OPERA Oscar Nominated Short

You only need like a daytime and nighttime, and then after the big wall, the world was like that gray. It's all tailored to the story point. I think some part are like lighted up for you to see it more clearly.
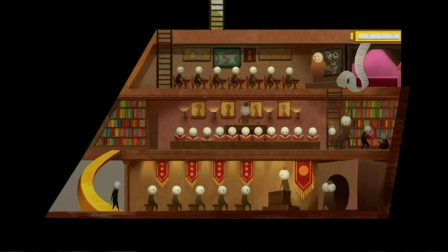For example, in the night, like in the middle section, we want the school still to be lighted. So it speaks to the story point. All the students who just like stay there, like study all the time, right?
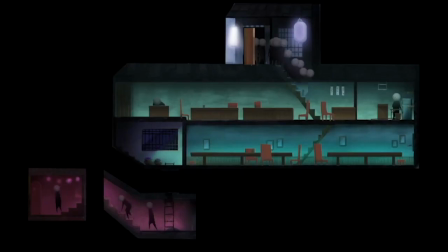So and also the bar area, you can see in the day it was pretty dimmed, and then at night the light was vivid, and then it become another world. So we hope the audience can recognize those differences along the storytelling. So yeah. Also, when designing the color palette, Eric was intentionally want to make everything symbolic and simple.
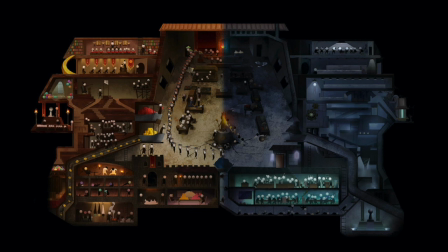So the world is divided. So we were using warm color palette for the left side, and then cool color palette for the right side, which like the first one represent the forest agriculture industry, and the right one was for the seafood, those modern factories. Yeah, Eric and I are both actually a big fan for those modern simple shapes.
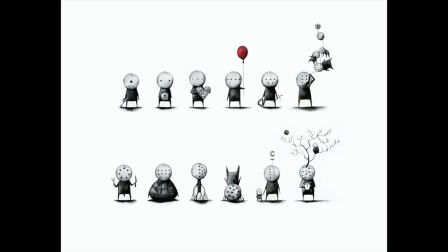If you are familiar with Eric's personal work, I think you can also get the watercolor quality from it. So it's not so much of shading or light and shadows, but more using the local values to separate like each pieces. Yeah, so it's more like a abstract, simplified version, but it just don't provide us the reality, sense of reality that you feel like you can enter the world and then have the immersive experience with it. We had like many rounds of trying to find the right style that we both like. At the beginning, we were, like aiming for those graphic flat ones, but it just really don't have the quality to match, how heavy the story is. So we decided to go with a more 3D dimensional look. That's what you see as it is right now. I think for reference, we looked at a lot of like photos from Asian buildings. For example, we searched Asian Greek architectures,
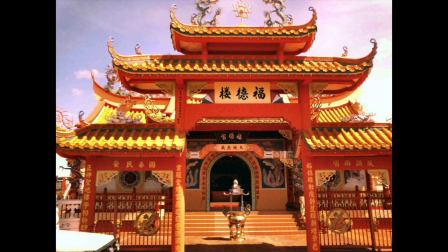and then we also looked at all those Asian Chinese temples and a lot of Japanese architecture. We don't really want to lock us into a certain culture, so we were like basically throwing into the reference pool of everything we found that could be inspiring. I think one of Erick already mentioned all those,
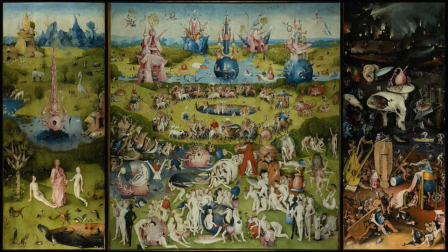the mural painting, all those Asian master did. And then also some modern artists too. We looked at like the game concept art as well for the fiction world or all those fantasy world. Yeah, I think lighting the character is like pretty interesting decision because we don't have the 3D resources to,
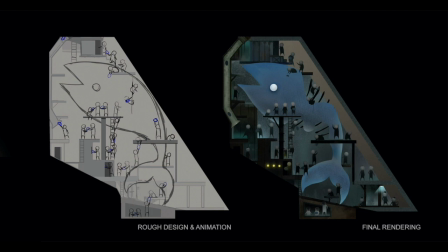turn on a light on the model and then make everything looks cohesive, right? So we actually have to hand paint it in lights for each character. We did that in Photoshop and also with the help from composers.